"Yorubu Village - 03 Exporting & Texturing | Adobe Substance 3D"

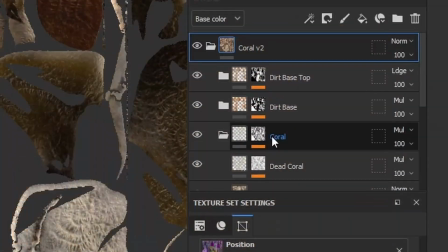As for the corals,
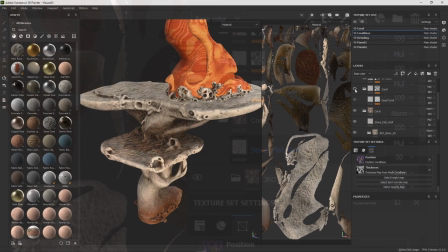I mostly used a range of different smart materials and used that aforementioned dead coral material to add more details and depth.
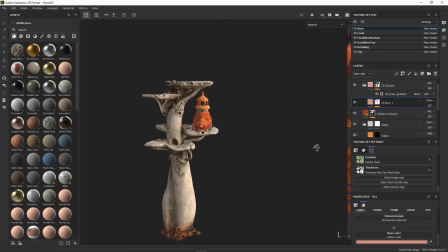We wanted the coral to be a lot more muted and contrasted compared to the colorful houses.
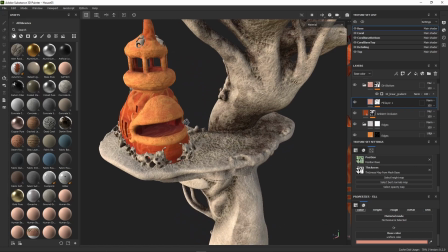That way the houses would pop a lot better.
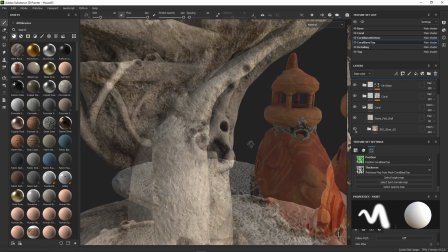Ambient occlusion was a huge factor here, as we wanted the holes that we had created earlier to be really prominent.
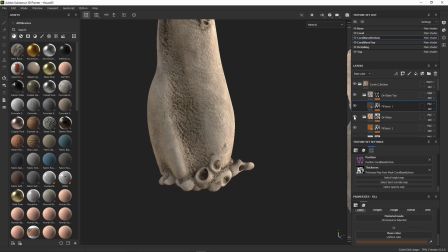We also decided to add a little gradient to these corals, with the idea that the sand would probably have mucked up the bottom of each base quite a bit.
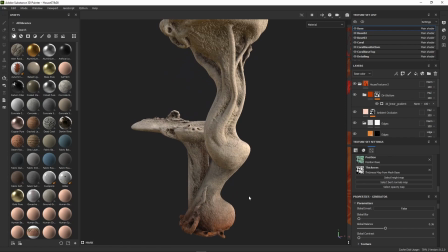Details like this is just another way to tell a story and increase believability in the world you're trying to create.
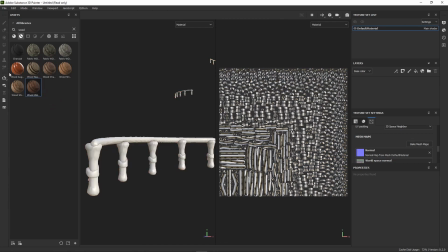Importing the UV map triangles directly from Modeler, I was easily able to add wood material to all of the bridges, ladders, and rails.
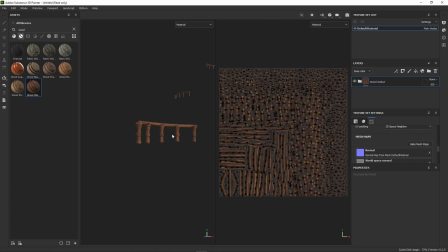Alright, I mean, with all of that said, let's have a look at our final result in Unreal Engine.
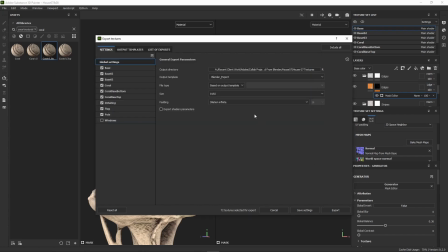Before opening Unreal though, we need to remember to export our textures. For the houses, I mostly just needed a base color, ambient occlusion, and a normal map.
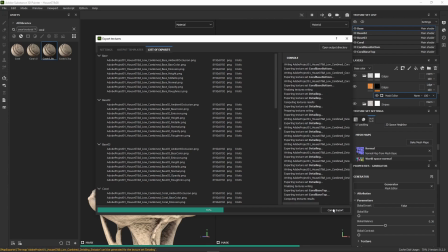Normally, I'd import a roughness map as well, but all of the houses are supposed to have 100% roughness, so I didn't quite see the need.
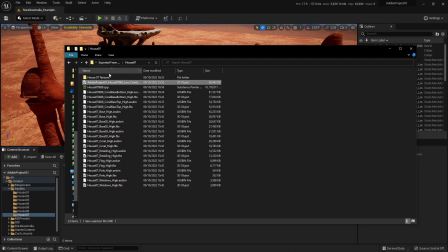Importing the models into Unreal is as simple as just dragging and dropping,
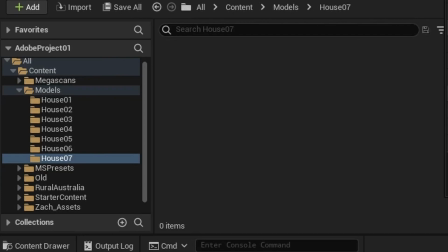although I highly recommend you name all of your folders to have an easier time navigating.
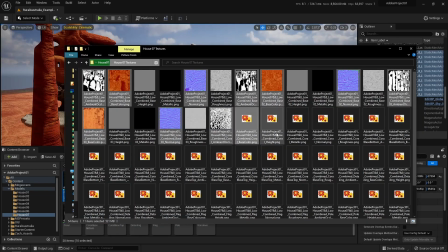I just basically dumped each house model and texture set into its own folder,
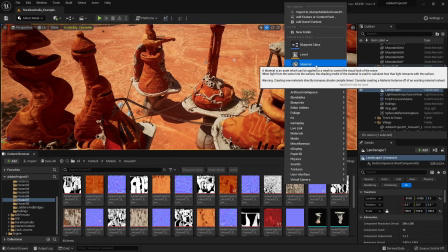and also just right-clicked to create a material for each house and coral.
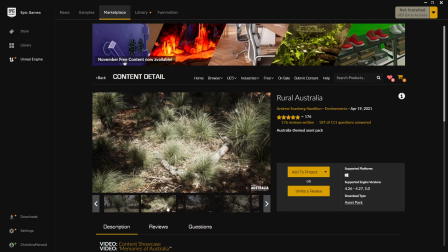For the background, I actually utilized a lot of the assets from the Rural Australia project,
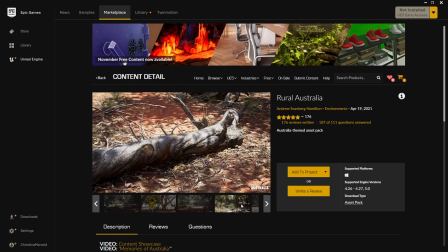which is completely free on the Epic Games Marketplace.
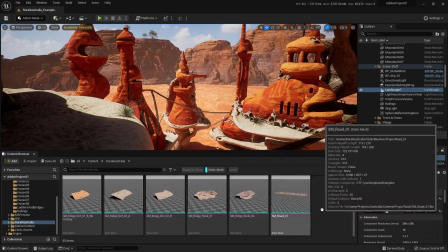I got some really nice assets, including the ground, birds, trees, mountains, and so on.
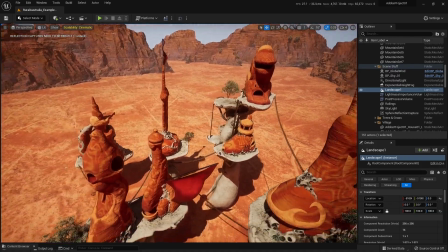So now that we've put all of this together in Unreal, let's have a look at our final animation.